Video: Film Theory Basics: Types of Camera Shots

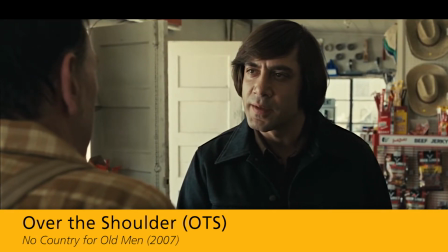4:17 These shots are commonly used to capture conversation, in which the second subject is typically framed in a medium or a close-up.
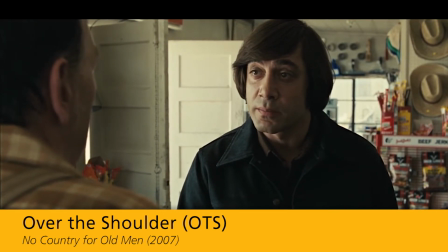4:23 And it's either heads or tails. And you have to say, call it.
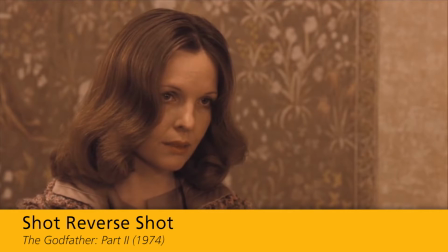4:29 Shot reverse shots is a shooting technique for conversations that uses separate shots for the subjects.
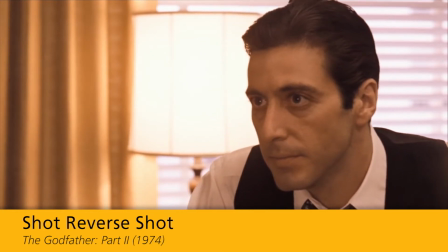4:35 In the first shot, subject A is shown on one side of the frame, facing and speaking toward the opposite side.
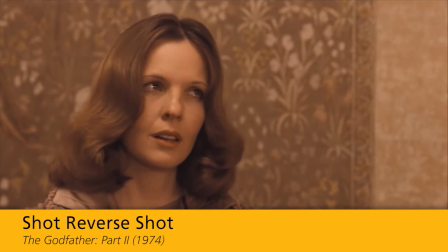4:41 The second shot shows subject B on the opposite side of the frame as subject A, facing and speaking back toward them.
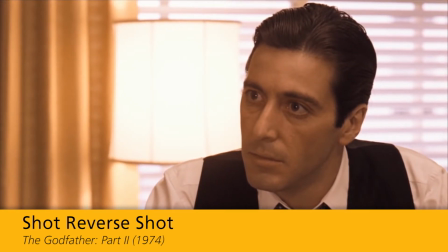4:48 This gives the impression that the subjects are looking at each other, even though they're not actually on screen at the same time.
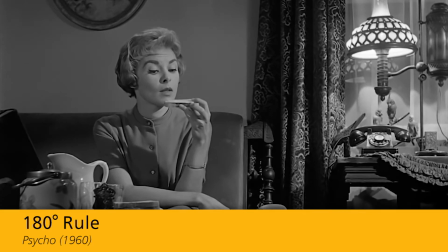4:56 Well, a boy's best friend is his mother.
An important rule when shooting a scene with more than one subject is a 180-degree rule.
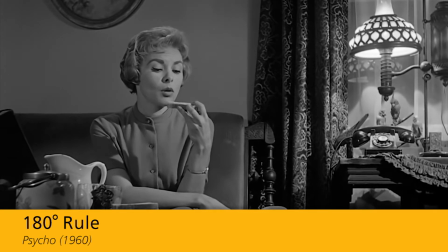5:04 The 180-degree rule states that the subject should maintain the same left or right position relationship between shots.
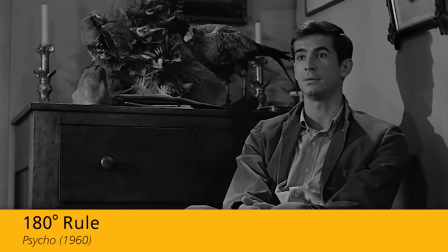5:11 This means that one subject needs to be positioned on one side of the frame and the other subject on the opposite.
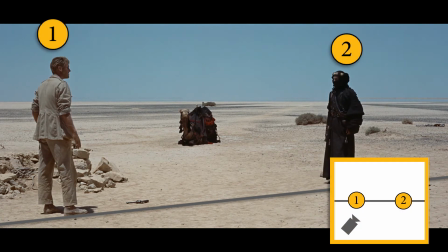5:17 Imagine a line between the subjects, connecting them. Passing the line and shooting from the other side would switch the positions of the subjects and cause confusion,
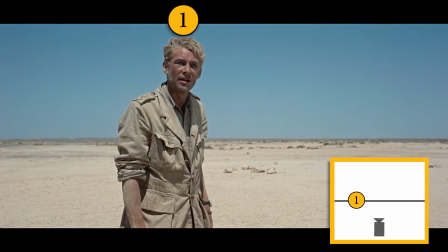5:26 because the subjects would suddenly be on the side of the frame that belongs to the other subject.
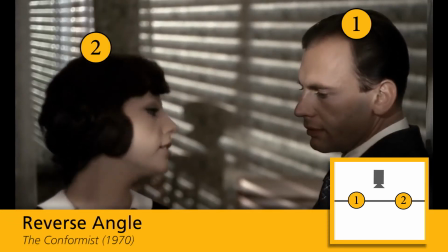5:31 The passing of this line is called a reverse angle. In most situations, you want to avoid reverse angles to minimize confusion for the audience,
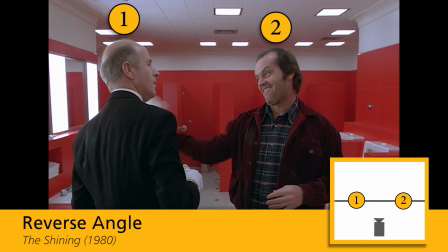5:40 but it can be done on purpose to create a subtle disconnect or a jarring effect.
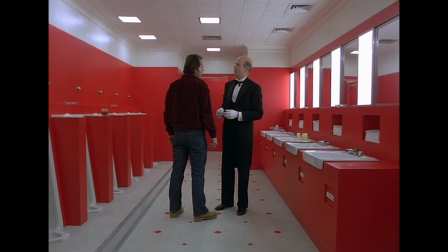5:44 Movies or projects that only use a couple types of shots can be less engaging for the audience, so experiment with ways to make it more interesting.
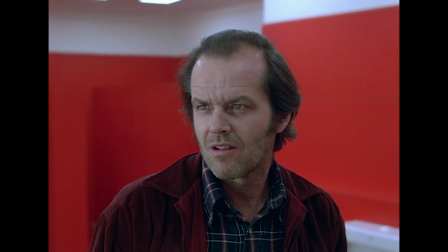5:51 Use the various shot types to string together your scenes, and as always, remember to be intentional.